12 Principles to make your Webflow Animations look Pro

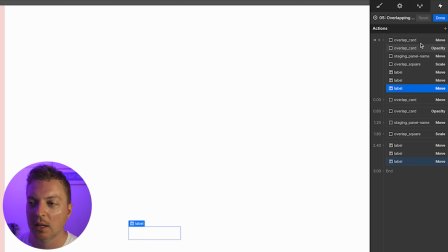20:23 Right now, if we jump into this animation, we can see that everything is grouped together in the initial state, and then afterwards, the move happens, the opacity of the text in the card, the staging panel name moves, the overlapping square grows, and then all the labels move at the same time.
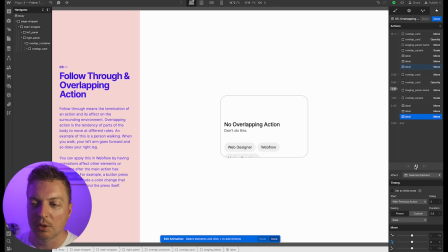20:43 Now, this is really easy to understand when you're animating something. You just click them, it animates, and then the job is done. But it doesn't really convey any emotion when all of them are happening one after another. It feels static, it feels slow.
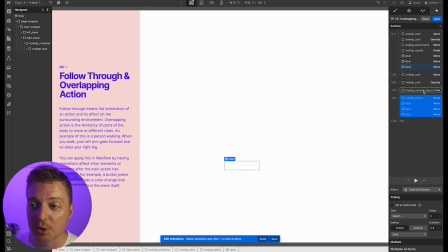21:02 So instead, we're literally just going to take all of them and bring them together. And just like that, through overlapping action, that really boring card turned into something far more interesting with zero effort.
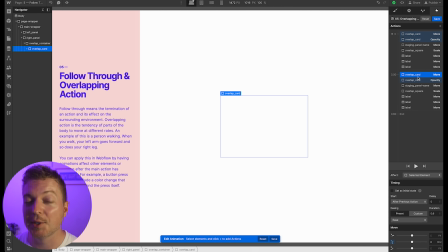21:19 Now, if you want to go the extra mile, one thing you can do is start analyzing what things come in and how slowly you want them to come in. And it's really easy. You can keep the exact same duration timing and the easing, and all you have to do is add a little bit of a delay.
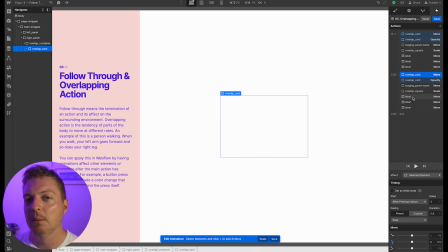21:36 Now, this is a bit like separating the steps, but the difference is that the steps don't wait for one after another to finish. By putting a delay on there, all you're saying is they occur together, but one is delayed a little longer.
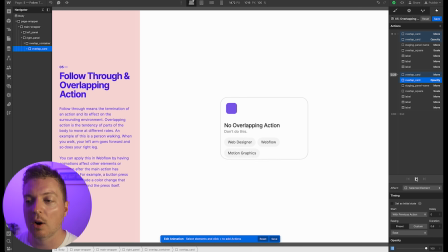21:49 So in this example, I like that move and opacity are the same. If we play that, we can say that they happen very smoothly.
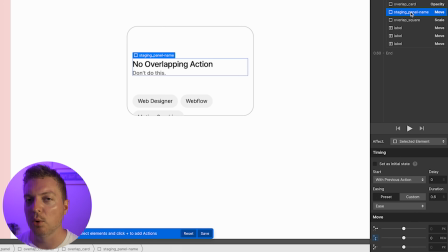21:56 But staging panel name move, I wish that was maybe a little slower. And I'd also like it to have maybe an opacity change too. So I'm just going to add that while we're here.
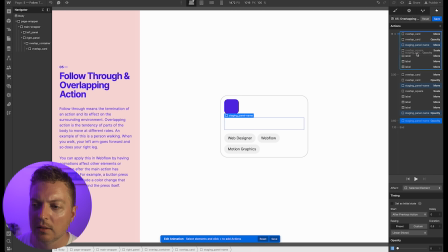22:12 Put that in the starting area.
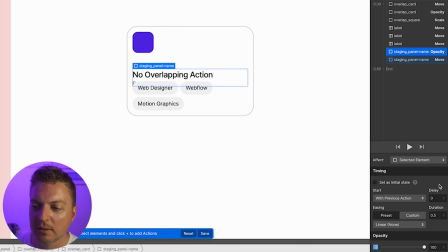22:18 I want these to be together. That way we can see. This is 0.6.
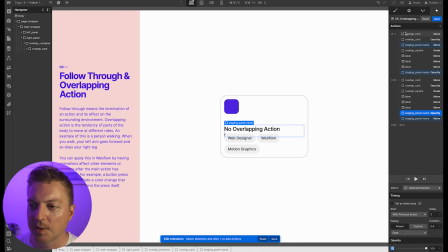22:26 This is ease as well. Okay, so even though these are all the exact same time and these are last, they'll still play at the same time. So what I'm going to do is select these two. I'm going to give them a delay of 0.1 just to start.
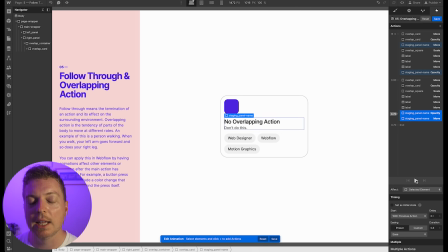22:46 So we play. We can see that the card comes in and then no overlapping action comes in just slightly after.
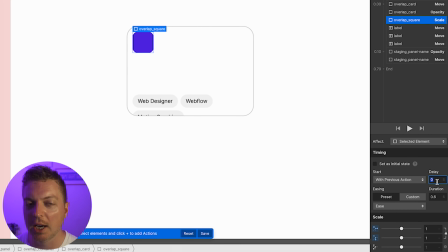22:54 Now, if we take the scale and we position it after the 0.1, we'll say 0.2. We can see that that also occurs afterwards. And maybe I want the square to actually occur first,
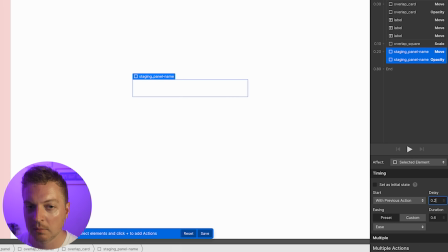23:09 and I want the staging panel name to occur second, because they appear in a vertical order as that. Now the square comes in and then the text comes in. And the labels, I also want those to come in after the actual label name comes in.
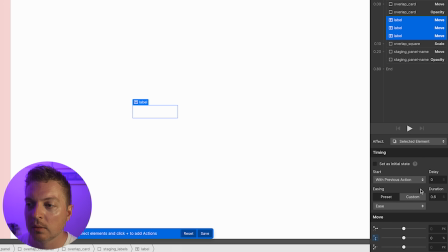23:26 So the label name delay is 0.2. And I'm going to set these to 0.3. So now when we play this, they'll all come in after. But the problem is now they feel like they're all coming at the same time. And I want them to be staggered.
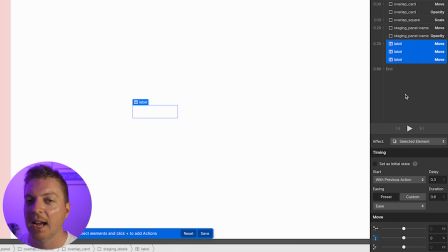23:44 I still want them to be overlapped, but I want them to have just a slight delay between them. So I'm going to take all three. They have 0.3 each. And rather than give them an entire point extra, what I'm going to do is just add 0.05 to them.
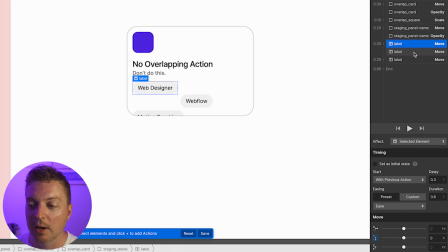23:59 So it's going to be 0.35. So I'll have 0.5, or we'll have 0.3, 0.35. And make sure the second one is 0.35. And I'm going to say, for the last one, 0.4, because we're adding 0.05 to 0.35.
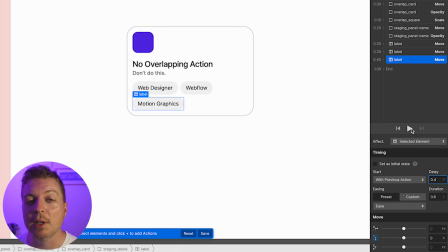24:19 So now when we play, they should all be just very so slightly delayed.
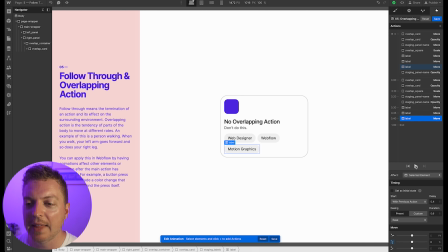24:24 And now suddenly, with very little changes, that card feels far more expensive than it really is.
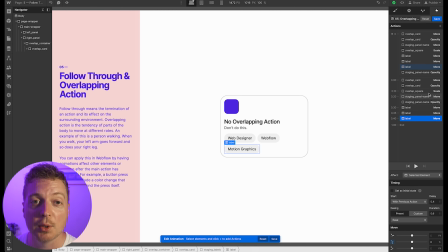24:32 And all we did was add some slight delays to it. Everything has the exact same timing. If we move down here, 0.6, 0.6, 0.6, 0.6, all with ease. So just adding a delay and coupling things together with overlapping action will make something appear far more expensive than it really is. Number 6, slow in and slow out. The movement of the human body and most other objects needs time to accelerate and slow down. For this reason, an animation looks more realistic if it has more frames near the beginning and end of a movement, and fewer in the middle.
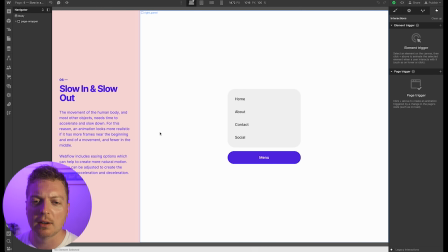25:06 Webflow includes easing options which can help to create a natural motion. These can be adjusted to create the feeling of acceleration and deceleration.
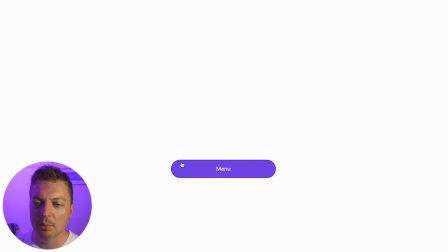25:14 A lot of the work is already done for us. So in this example, I have this menu button, and when I click it, a menu pops out. Totally normal. This is something you would see all the time. But slow in and slow out principle says that things happen very slowly at first, then very quickly, and then very slow again.
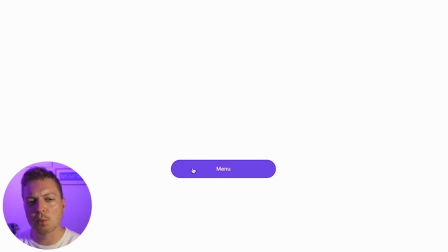25:33 Think about it like walking. You don't just walk immediately, or running. You don't just run immediately. You start to build up to it, building up speed, and then if you want to slow down, it doesn't happen instantly.
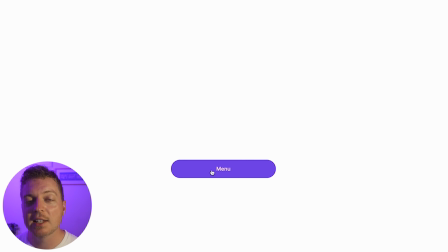25:46 It happens by slowing down. Just like this menu is appearing instantly and disappearing instantly as well. So we want to create slow in and slow out to emulate that movement.
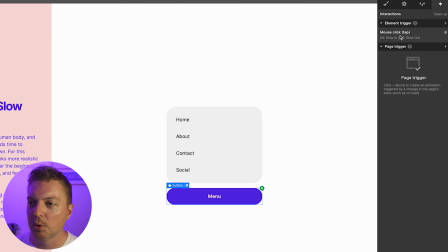25:59 So I'm going to click this button, which already has a mouse click on it of slow in, slow out. If we jump in here, we can see that there's a scale change, opacity, and then the list items show one after another. And just like the previous principle that we talked about, these menu items also have a slight delay of 0.05.
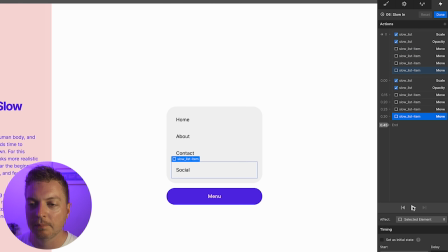26:18 So if we play that, you can see those happen in real time. But right now, the menu doesn't have any slow in and slow out.
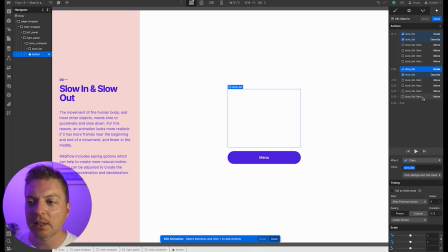26:25 So we're going to add that. We can literally just select all of these and add an easing to it. And this is where you come in. You can pick whichever easing you want to choose. For me, I'm going to choose just ease. And you can see that is already instantly way better.
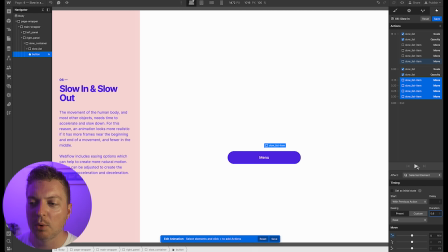26:43 The problem is now the moves are a little too short. So I'm going to add that to 0.6. They all float in nicely.
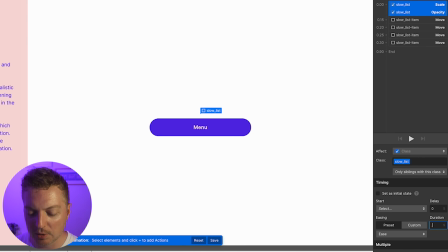26:49 And I think that this menu still appears a little quickly. So I'm going to make that 0.6 as well.
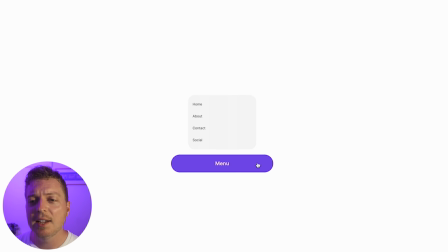26:54 So now when you click on the menu, it has a nice slow movement in and a nice slow movement out. It doesn't feel unnatural and it doesn't instantaneously happen. It appears like a real menu would in real life.
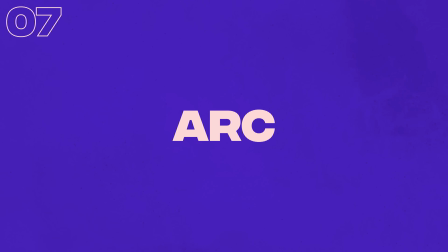27:07 Number 7, arc. Most human and animal actions occur along an arched trajectory,
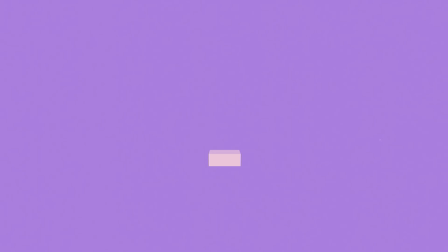27:13 and animation should adhere to this principle by following implied arcs for greater realism.
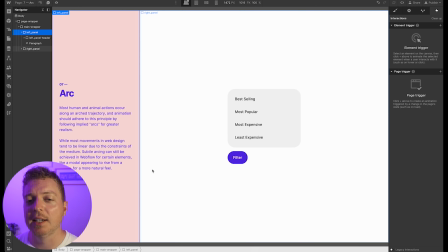27:19 While most movements in web design tend to be linear due to the constraints of the medium, subtle arcing can still be achieved in Webflow for certain elements, like a modal appearing to rise from a button for a more natural feel. So in this example, we have a filter button, and this looks exactly like our menu from before.
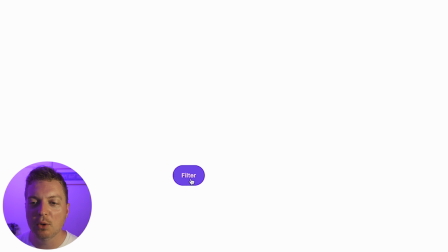27:36 When we click filter, that menu appears. And we're not going to worry about timing on this one.
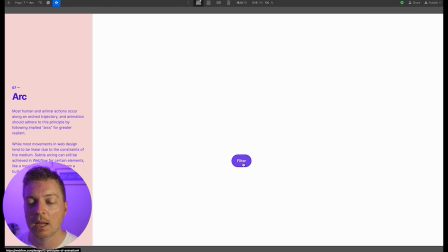27:42 We're just going to be worrying about arcing. And so the thing about arcing is that it's just like a body movement. It's something that I want you to keep going back to. When you imagine walking with the human body, your arm doesn't just jump forward and jump back in a really straight fashion.
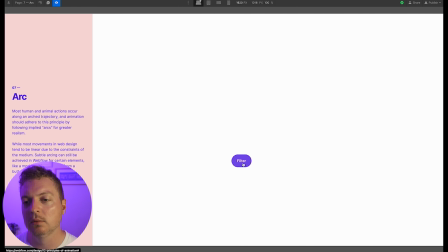27:57 It has an arcing movement, almost like a semicircle. And we want that same thing to appear here when we click filter.
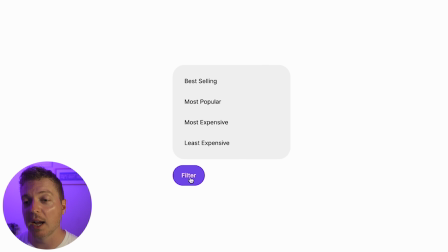28:04 We don't want that menu to immediately appear upwards and to the right. We want to sort of have a arcing trajectory as it's clicked.
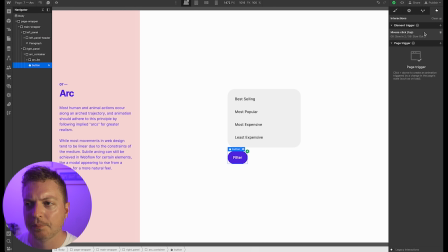28:13 So how can we do something like that? We have this slow in 2 here. We click this, we can see that that appears. Now let's click on this button. We have an element trigger here called mouse click tap.
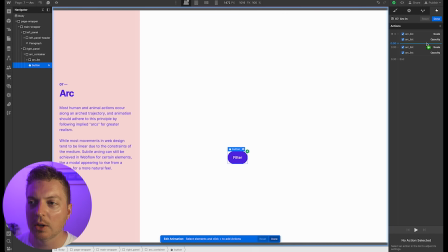28:28 We have an interaction already set up called arc in, and this does a lot of the work for us. The scale is automatically set to 0, 0. The opacity is set to 0, and then it just grows in opacity.